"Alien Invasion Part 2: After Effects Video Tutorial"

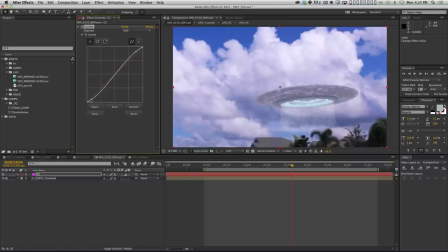[53:14]
There's usually like a little bit, it's a little bit darker in the blacks, and then it kind of levels out, and then it captures the whites even a little bit brighter. And so it just gives you a little bit more contrast, right?
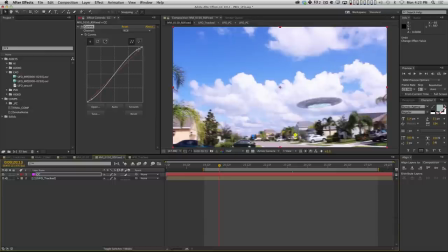[53:25]
And I'm going to kind of go back and forth between a few frames because I don't want it to get too bright and blow out the clouds. And let's push the mids down and maybe push the blacks up a little bit.
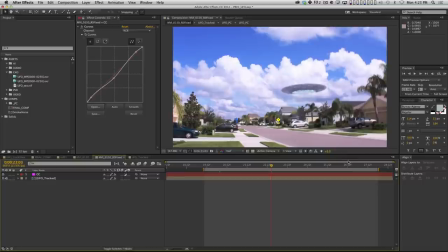[53:37]
And there we go, right? So now I've got like a nice basic contrast. Now there's an alien spaceship over the city, right?
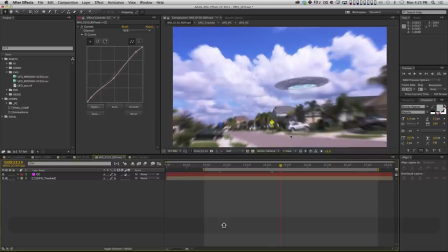[53:43]
And the colors are just very neutral and bright and sunny.
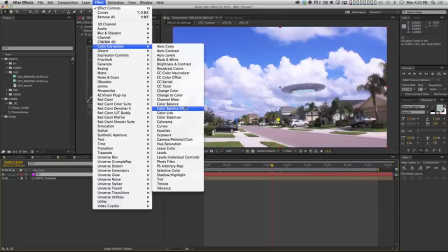[53:46]
So another thing I like to do is use my color balance effect and add or take away color.
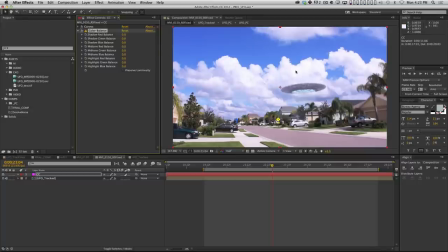[53:54]
So, let's say we wanted this to feel really creepy and alien-ish. What I might do is push some green into the shadows and push some, and then remove some red from the midtones, right?
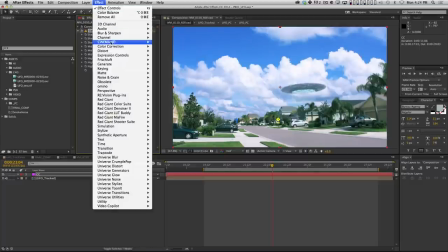[54:07]
And probably desaturate it a little bit too. So let me actually also add hue and saturation effect, okay?
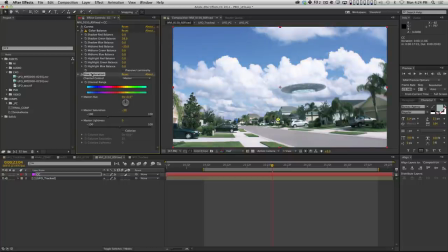[54:14]
And I want the hue and saturation to happen before the color balance. And really, I'm just adding green and I'm taking away, I'm adding an unnatural color and I'm taking away natural colors, right?
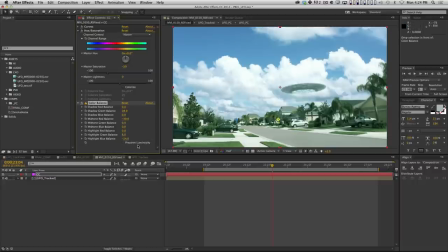[54:28]
Like there's automatically a lot of blue in the highlights because we're outside and there's a blue sky. So if I subtract blue from the highlights, it's going to bring in sort of less natural colors. And so if I turn color balance on and off, you can see that it gives it kind of a little cast.
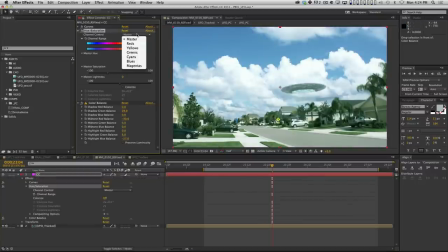[54:46]
You can also go into the hue and saturation, and if you have a predominant color like this blue sky, go into your blues and you can desaturate that a little bit, or you could even push it and make it go a little bit teal,
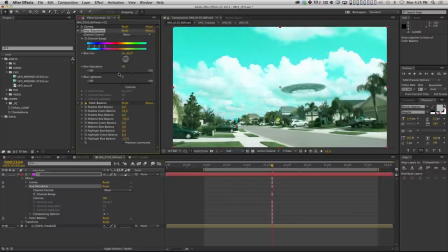[55:00]
right? Even push a little bit of green into it and desaturate it a little bit.
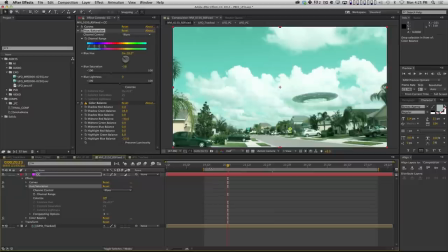[55:05]
And so you can just use, I mean, these are really the three big ones I use: curves, hue, saturation, color balance, and of course levels I use a lot too.
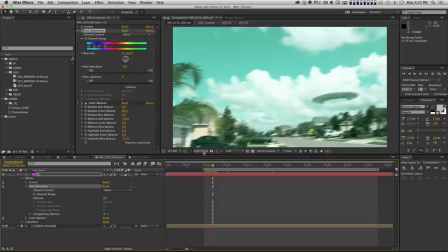[55:13]
And just using those, you can really change the tone of your piece.
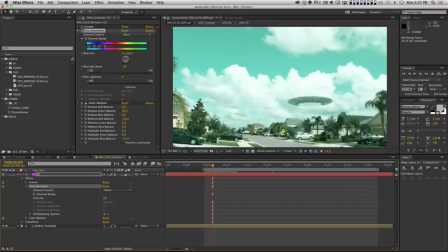[55:20]
And because I've color corrected the footage and the UFO and there's motion blur on it,
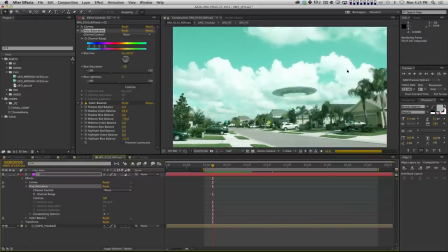[55:25]
and I've color corrected it all as a whole, it's just one more layer of glue to help hold this composite together, right? And then, you know, it would not be a Joey Kornman composite without adding a vignette to it.
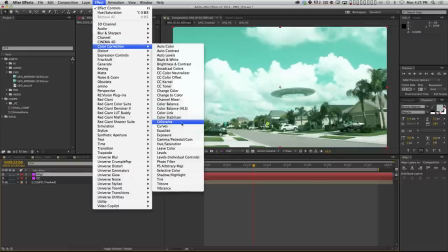[55:41]
I literally do this, I'd say, on 99% of the things that I produce.
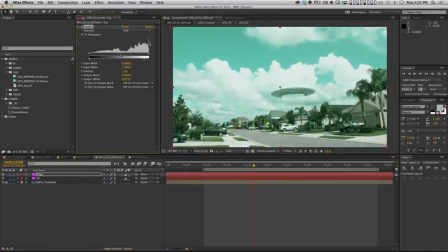[55:46]
I usually just use an adjustment layer with levels where I'll push the levels a little darker. And then I'll grab an ellipse mask like this and I'll invert it and feather it.
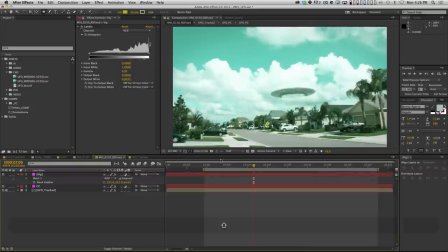[55:59]
And there's your quick and dirty vignette.
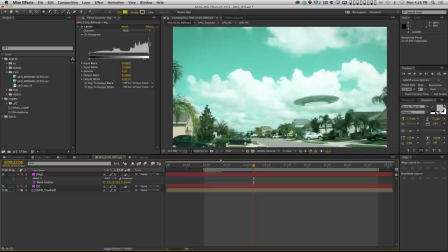[56:02]
And so now we've got a color corrected, vignetted, motion blurred, tracked, light wrapped, heat distortion.
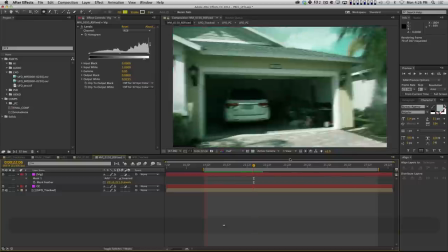[56:10]
You know, there's a lot going on. We've even got a few lens flares that are acting like these little flashes, right? So let's hop forward in time to where those flares happen,
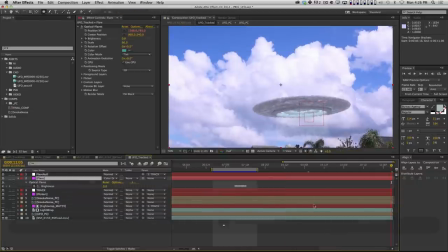[56:21]
and I will show you the last piece of this, which is how I did my little glitchy effect.
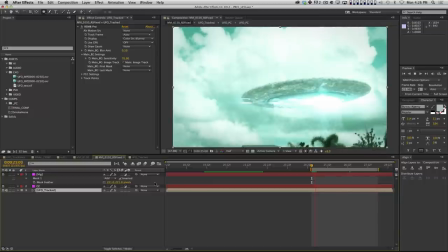[56:28]
All right, so here we are. This is where those little lens flares happen, right?
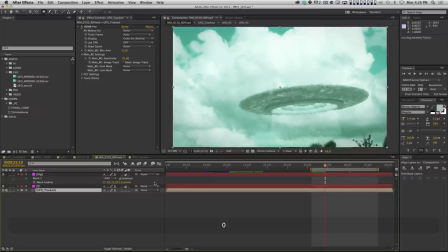[56:34]
So this is where I wanted it to capture that feeling, like you've seen this a million times in movies, where the aliens do something and all of a sudden all the electronics go crazy. And so that's why I wanted the glitchiness. I wanted it to be like, uh-oh, the video camera's messing up because the aliens are using their weapon, right?
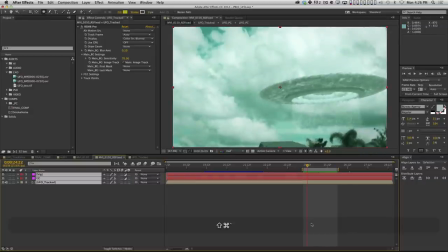[56:53]
So there's a million ways to make a glitch effect in After Effects. And there's a lot of tutorials about this too. So don't just do it this way. There's 10 million ways. But I just did it this way because I thought it would be nice and easy to control.
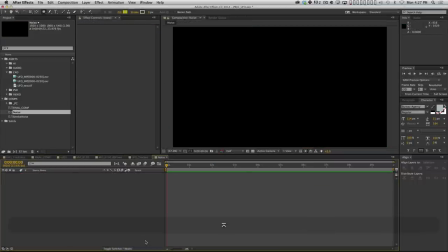[57:06]
I made a new comp called Noise, and I'm going to make a new layer called Noise, and we're going to use Fractal Noise again.